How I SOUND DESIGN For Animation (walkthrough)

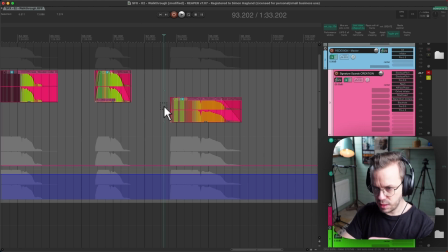(9:20)
If you have it just plain and simple, plays really steady, it doesn't create a tension and that interesting excitement to it that like grabs your ears, because you can immediately just hear, okay, that's the tonal sound and it sounds like this. But when we have these like weird glitches and stuff, that creates like this interesting feeling to it.
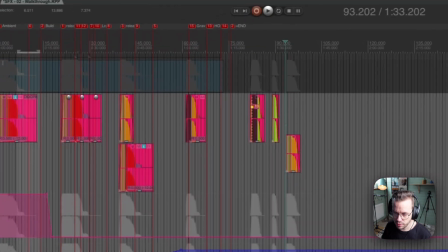(9:39)
So then I just took that sound and edited in different ways, stretched it out in the beginning,
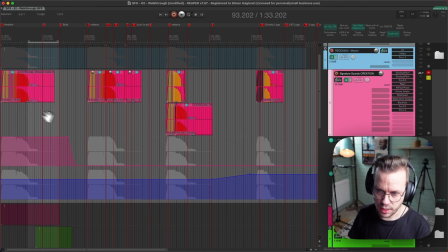(9:46)
used that first elastic pitch to pitch it down in the beginning, doesn't pitch it out the second time.
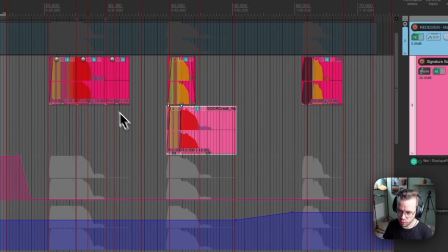(9:52)
Here I pitch it up one more time, but I have this layer going on underneath here again,
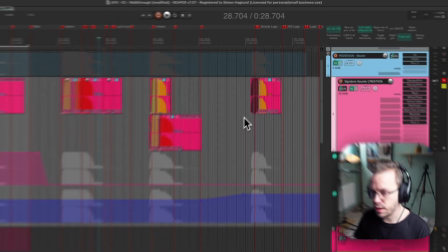(9:58)
and then another one here that's more edited that I'd used a little bit different for the final result.
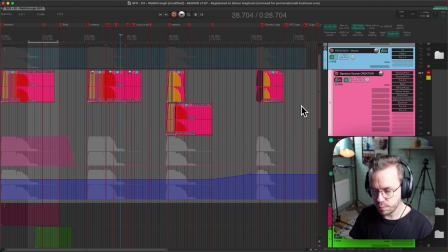(10:04)
And what I did here was that I just bounced out all of these, took those samples and started to play with them and edit them further, and I will dive into that now when we check out the full redesign of it. So just remember, this was the process of creating those sounds, and now we'll see how it works in context of the visual design.
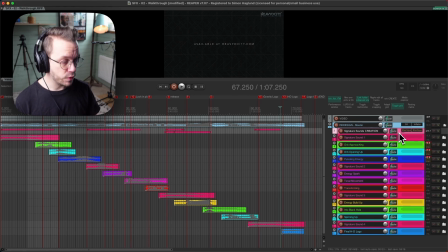(10:23)
Alright, so here is the full session for this project.
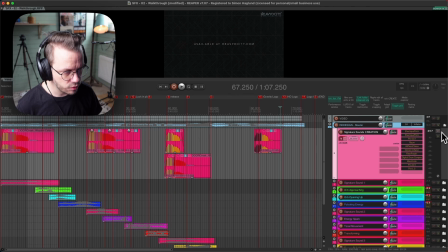(10:27)
Here we have the signature sound creation track that we just looked at, and I just bounced that out and worked with that.
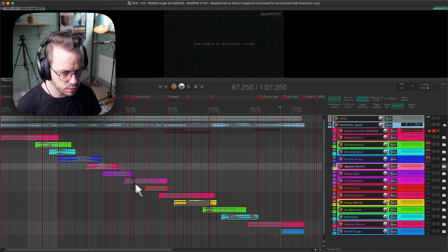(10:34)
So I have the first signature here placed in the beginning here, the second signature here placed here, the third one plays here, and the fourth one plays here.
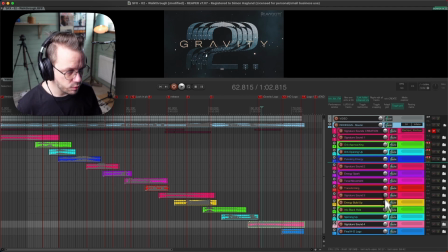(10:42)
And in between here we have all the additional sound design that goes on. All of these tracks are going into this group track up here, and this is basically the master for this project.
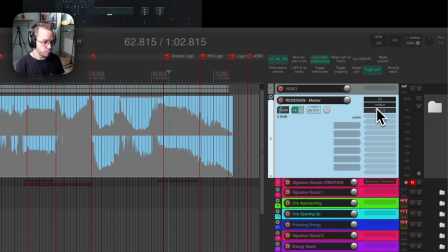(10:51)
I have a C4 multiband compressor, an inflator, and then just a Pro L limiter.
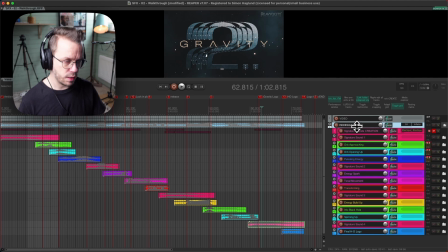(10:56)
And it nothing crazy, it just manages the dynamics of the full design a little bit. Up top here we have the video, and that's about it. So in each of these tracks we have additional tracks underneath.
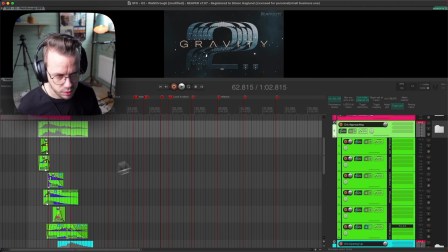(11:11)
So this is a group with all of these sounds in here, and that creates this like orb approaching scene basically.
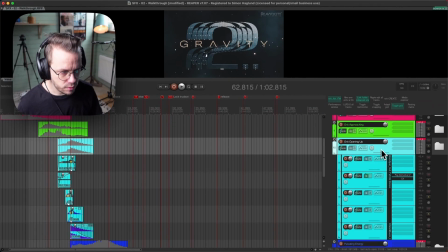(11:20)
So that's true for all of these additional sounds in each of them.
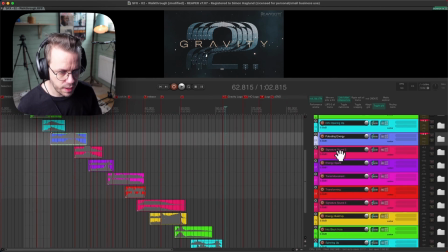(11:24)
And the reason that I have it laid out like this is that I really like to see what sounds collide and what not.
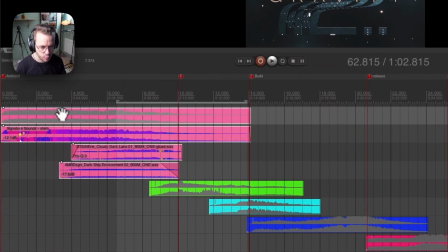(11:31)
So basically, if I would open up this and we would play with the idea that I would have the signature sound here on track 5 in this case,
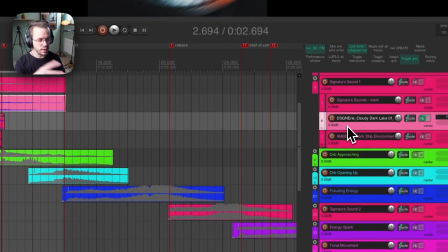(11:39)
but this would be placed on track 87 far down here somewhere,
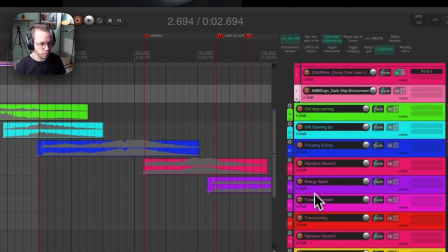(11:43)
and this would be on like track 34.
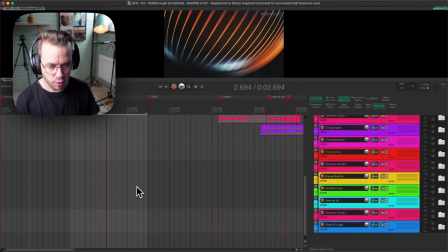(11:46)
I would have one track up here and then the layer of that track somewhere down here, and the other one like even further down.
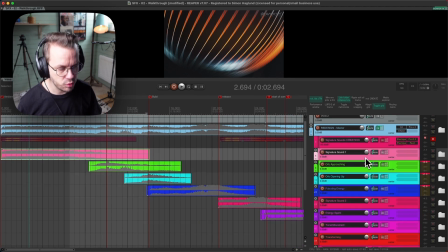(11:54)
So I really like to just layer them up together where they play in time,
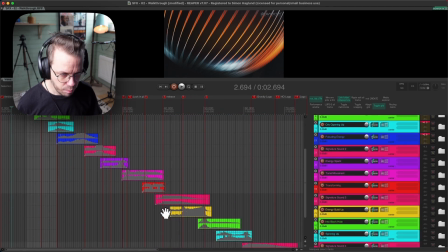(11:59)
and that creates like this falling template of different sounds coming in together.
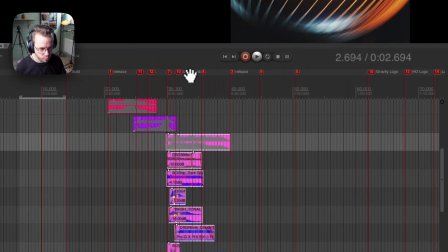(12:05)
And then I can easily open up one of these and see what sounds collide,
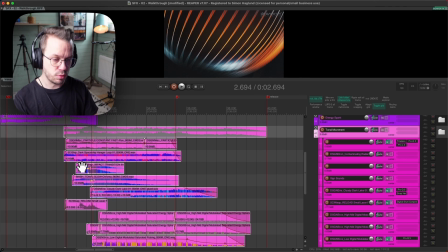(12:09)
what sounds complement each other, what do I need to edit and stuff.
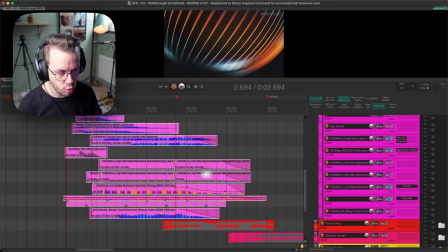(12:14)
As you see, there's not much processing going on. It's way more automation and editing in a product like this, for me at least.
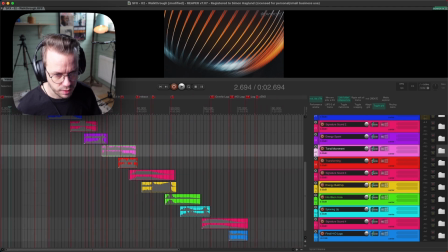(12:22)
So I really like to work like this because I get like a really easy and manageable
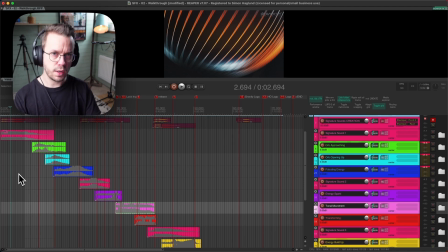(12:28)
overview of the full product and see what's going on in each part of it. But that's just my way to do it. If you haven't tried it, I highly suggest you try it. But if you have a different way to work with this that you really like and manage the tracks, let me know in the comments below. I would really love to hear how you are doing it, because I always want to learn new stuff basically. So let's start out from the beginning and start with the first signature sound.
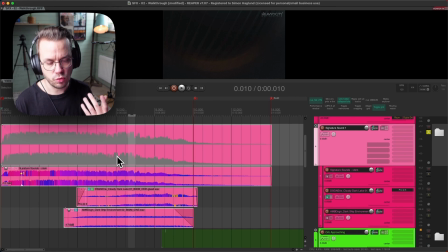(12:51)
And since the assignment from Heavyocity was to emphasize the full design on these signature sounds, and it was really clear that one of them should be played in the beginning, I want to play the sound without any distractions or any layers or anything the first time. So that plays a solo by itself, and the full design of this part sounds like this.
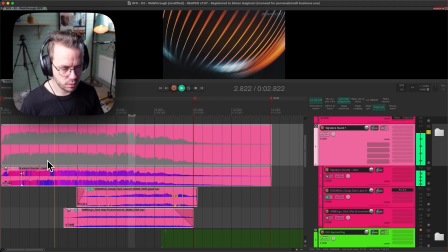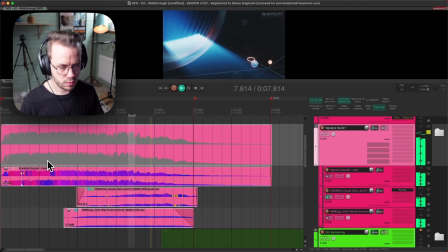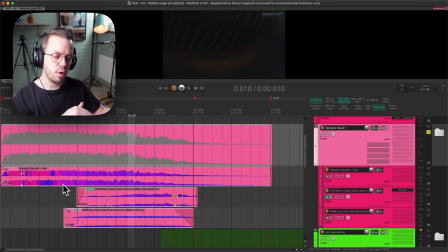(13:21)
So as soon as this signature sound starts to like tailor off, I have two layers coming in and like complement that.